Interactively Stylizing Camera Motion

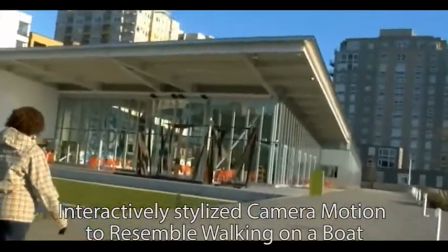0:01 Camera movement is a powerful stylisting tool used by cinematographers to establish pace, point of view, and rhythm in a scene.
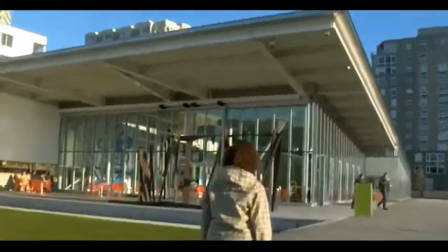0:08 But amateurs don't have the expertise or equipment required to control camera motion creatively.
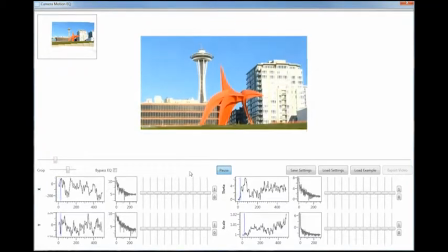0:13 Our approach provides an intuitive interface for manipulating camera motion after a video has already been shot,
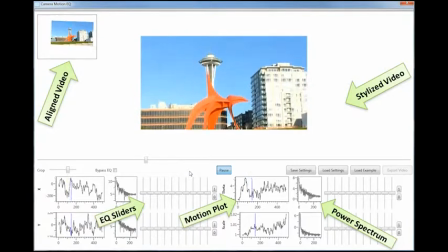0:19 using interactive sliders that modify the power spectra of the camera motion.
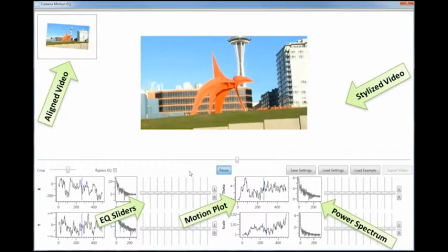0:24 Our tool provides 4 10-band equalizers, one for each of 4 channels of rigid motion.
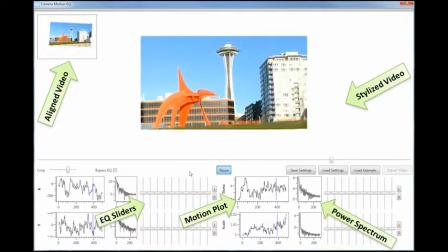0:30 Manipulating the sliders changes the apparent camera motion of a video in real time.
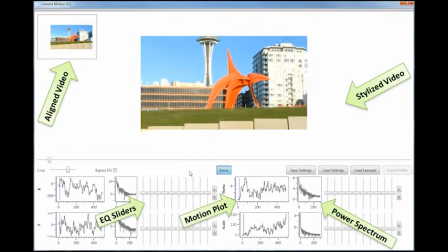0:34 The main window shows the output video with the stylized motion that is a result of the current equalizer settings.
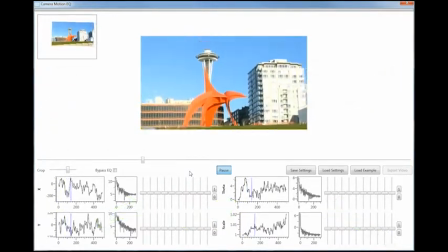0:40 The small window in the top left shows the video on a global canvas.
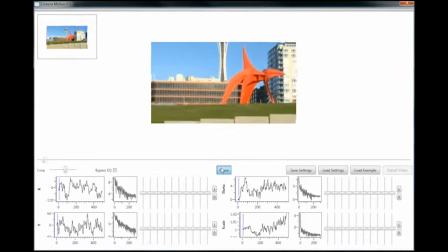0:44 Here the user has decided to transform this scene of walking by a sculpture to create the impression that the first-person viewer is drunk.
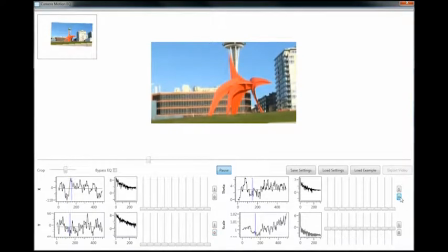0:51 The first thing the user does is zero out all motion other than the DC term with the 0 button next to each panel. This creates a stabilized video. By increasing the lower frequencies in the roll channel, the result appears to swim, giving a rolling seas or drunken walk feel.
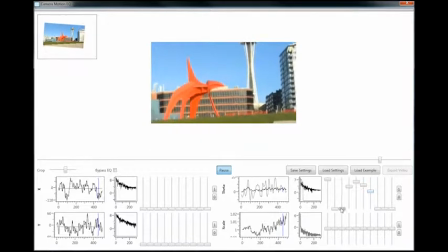Adding back in some of the X and Y translation results in the desired effect.
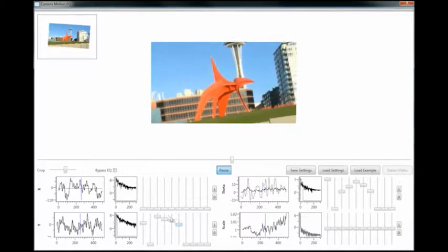These settings can be saved as a style for use in other videos. We now show some other interactively designed styles applied to different videos.
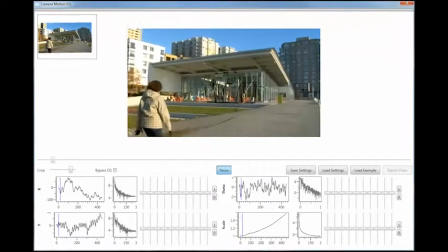1:40 Here the camera walks along a path in a sculpture garden.
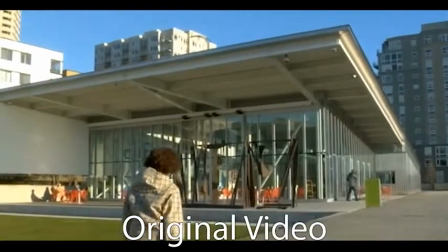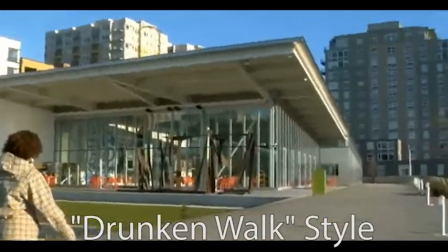1:52 Applying the same settings created earlier to this video mimics a drunken walk.
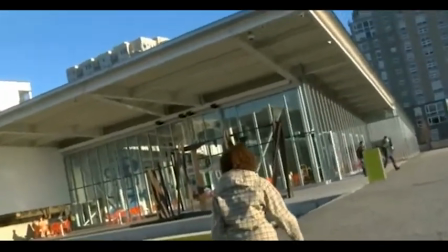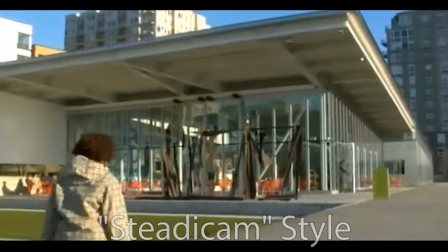2:04 If instead one damps all channels but accentuates the middle frequencies in the horizontal motion channel, the result mimics the use of a Steadicam.
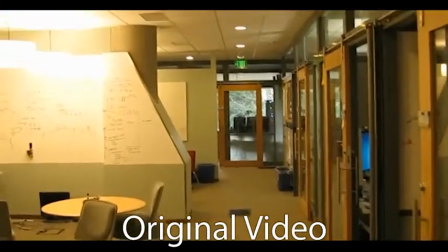2:16 Here the filmer is walking down an industrial hallway.
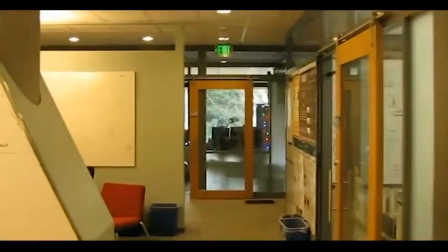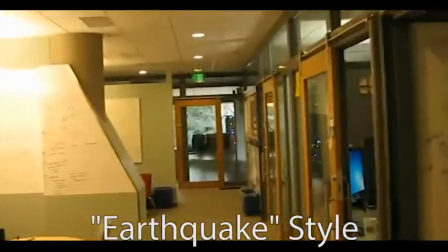2:25 The style created with our equalizers creates the feel of filming in an earthquake by amplifying high-frequency,
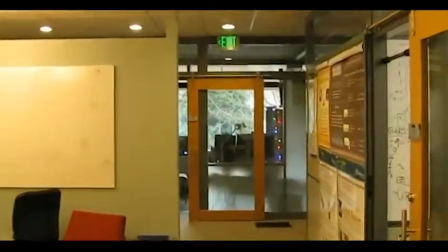2:31 horizontal, and vertical motion, and fully damping the rolling rotation.
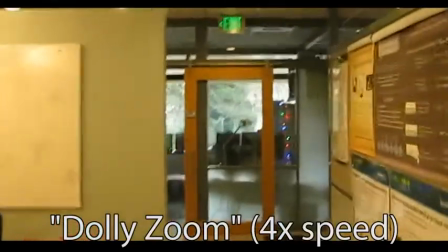2:35 One can also create a Hitchcock-like Dolly Zoom by damping the scale channel in this forward-moving clip.
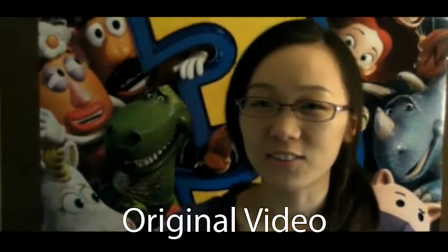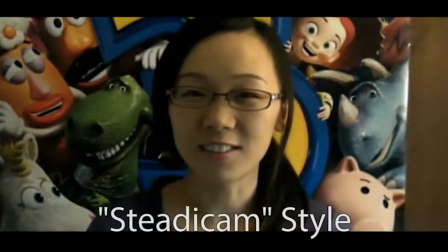2:47 Here we apply the Steadicam style to this still camera to create the effect of a professional-grade swiveling tripod. In addition to manually adjusting sliders, one can set the sliders automatically from an example video. Here we show several examples of using example videos to set the equalizers.
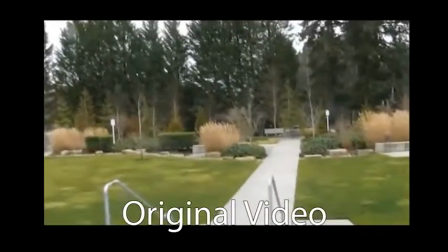3:07 The original video is a bit shaky due to hand motion and a walking motion.
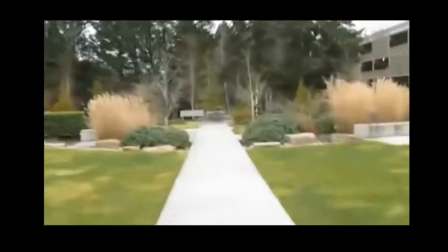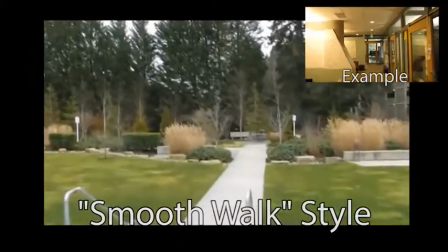3:20 Given an example of a smoother walking motion, our tool automatically adjusts the equalizers to match the frequency content of the example, thus creating a smoother walk.
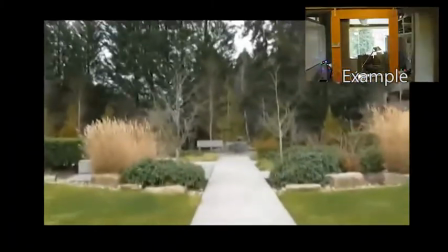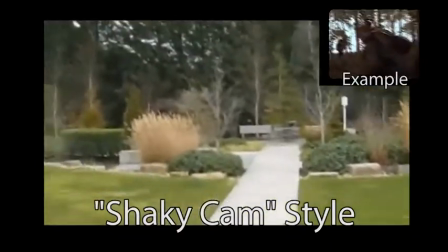3:36 Alternatively, we can amplify the original shaky motion to match a clip from a professional video that uses an extremely chaotic motion style,
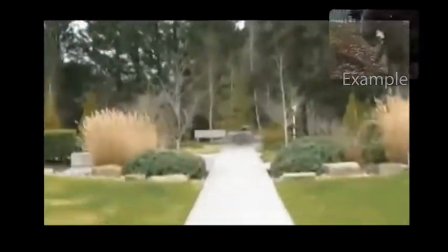3:43 such as this clip from the Blair Witch Project.
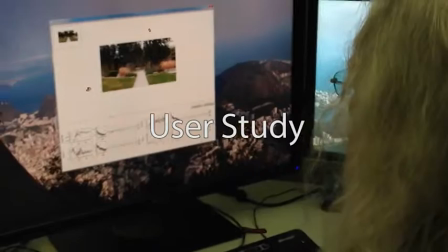3:50 We conducted a user study to assess the ease in which 10 users could create 4 specific motion styles from one of these 6 different original videos.
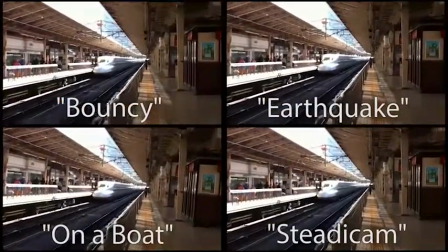4:00 Here you see 4 videos created by one user asked to create 4 styles: bouncy, on a boat, in an earthquake, and Steadicam.